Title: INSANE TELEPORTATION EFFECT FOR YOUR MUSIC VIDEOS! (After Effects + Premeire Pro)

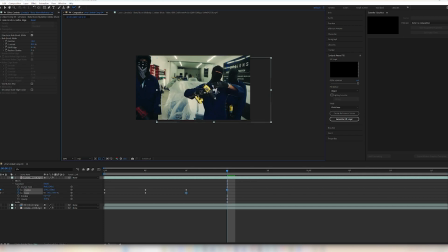246s
We're gonna move this around, let's just say here, so it's covering this person. And then we can increase our scale a little bit more. So it's gonna give that sort of effect that we're teleporting and then we cover that person.
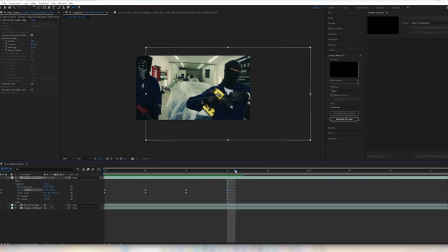260s
So we're going 1, 2, 3, and then we can let it move a slight tad. And then around here, we can move it to the middle and give it more of a zoom again.
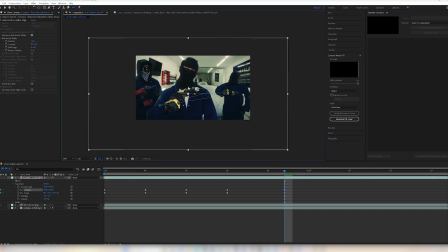281s
And just keep it to the left just a little bit. So now you can see 1, 2, 3, 4, and then around here, I'd say, as he puts his arm up there,
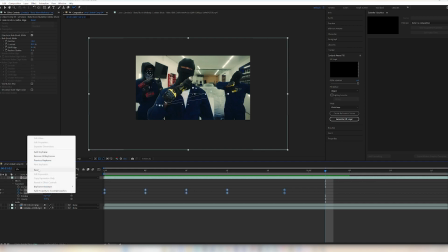293s
we're gonna reset these keyframes so that it goes back to its original position. So now you can see we've got a normal effect. It's, you know, it's looking very choppy at the moment.
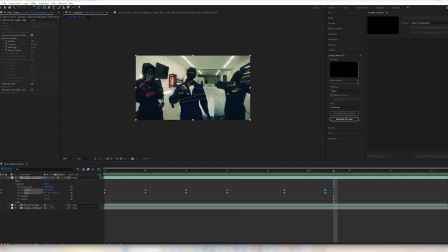304s
But the next thing I like to do is make sure our motion blur is on. So it creates a nice effect here. So as you can see, it's looking more, you know, cinematic with that effect. And then we can highlight our keyframes and click F9 to smoothen it out.
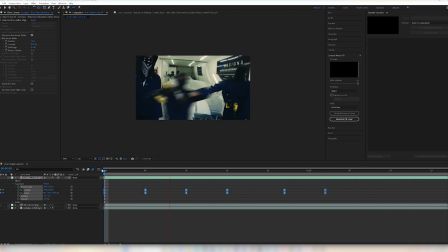320s
So now it's got more of a teleporting effect, okay? And then what I like to do is I like to give a little bit of shift edge, let's say -60. So we can't see too much of the outlines there. So that's looking much more smoother as well. Okay, so once we got that basic down and covered,
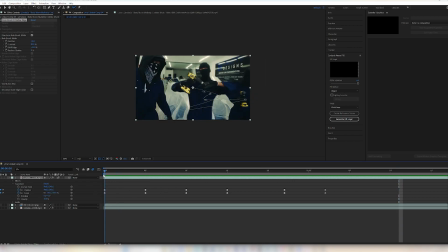340s
the next thing you want to actually do is you want to add a duplicate of this. And you want to go to the bottom layer and you want to go to effects and add an echo.
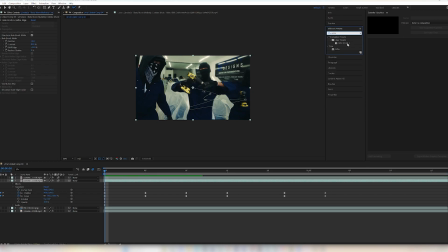353s
Now, the echo I'm going to add is a preset that I made myself, but you can actually just make a similar echo with your own settings. But this is my own echo, so I'm going to add this onto the second layer. And as you can see, it's covering the screen on the actual, you know, video.
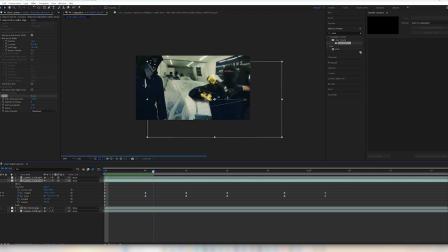370s
We only want it on the effect. So we're going to go a couple frames forward. And as you can see, around here is where that disappears. So we're going to drag the second layer to around here so that now we don't have,
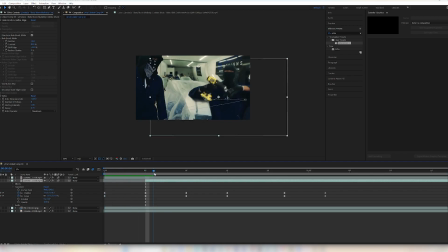384s
you know, any echo on our screen apart from the effect around here, which we'll render through later. Now, the second thing I like to do is basically smoothen out the background. So as you can see,
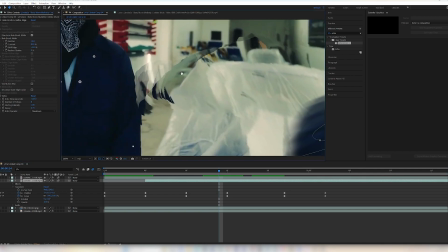399s
if we zoom in here and I show you guys all of this is looking a bit choppy because this is what we've, you know, taken out. We've used the fill layer and we've replaced it with this so that we can have our subject move around.
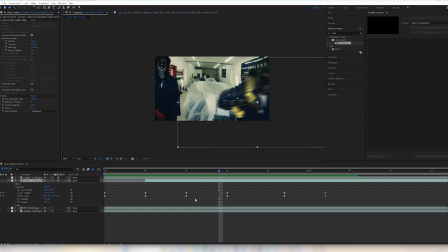411s
But what you want to do is, to clean this up, the first thing you basically want to do is go to your fill layer and go to effects and type in blur, and you want to add Gaussian blur to this layer, and you just want to increase the blurriness of this,
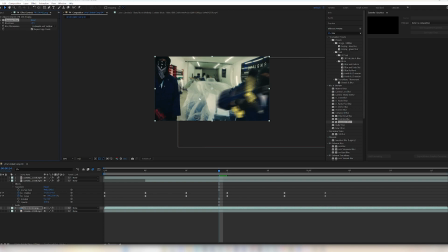431s
but at the same time try not to blur it so much so it looks too bait, if that makes sense.
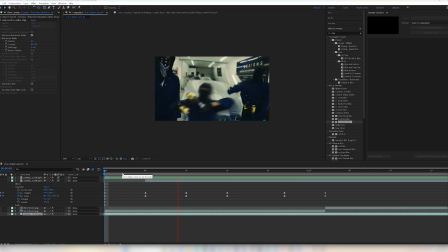439s
It's just a nice teleportation of the artist. But ways to make this cleaner would be to actually, when it lands in place here,
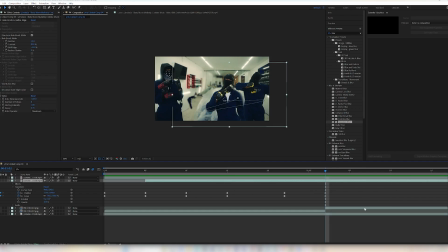451s
you can just delete the layers that are not needed. So for example, your fill layer, you're not going to need this, so you can delete this
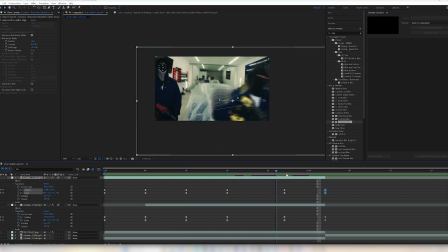464s
and just make sure that everything is landing back in place. Okay, so as you can see, our effect has been created and then we've actually landed back in place to where we was. So it's very, very, very simple. It's very clean.
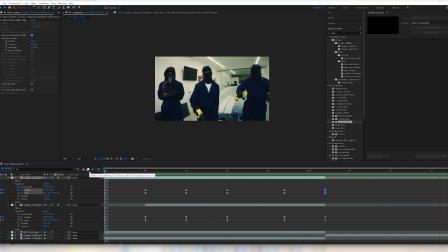481s
You can actually make this effect more, you know, cinematic and efficient to the way you want it to look, but this is very rough, like I said.
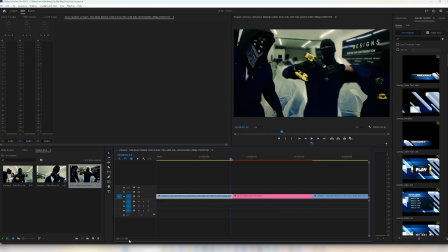489s
So if we go back into Premiere Pro, so the next thing you can do with this effect, you can just make it look a little bit more cleaner.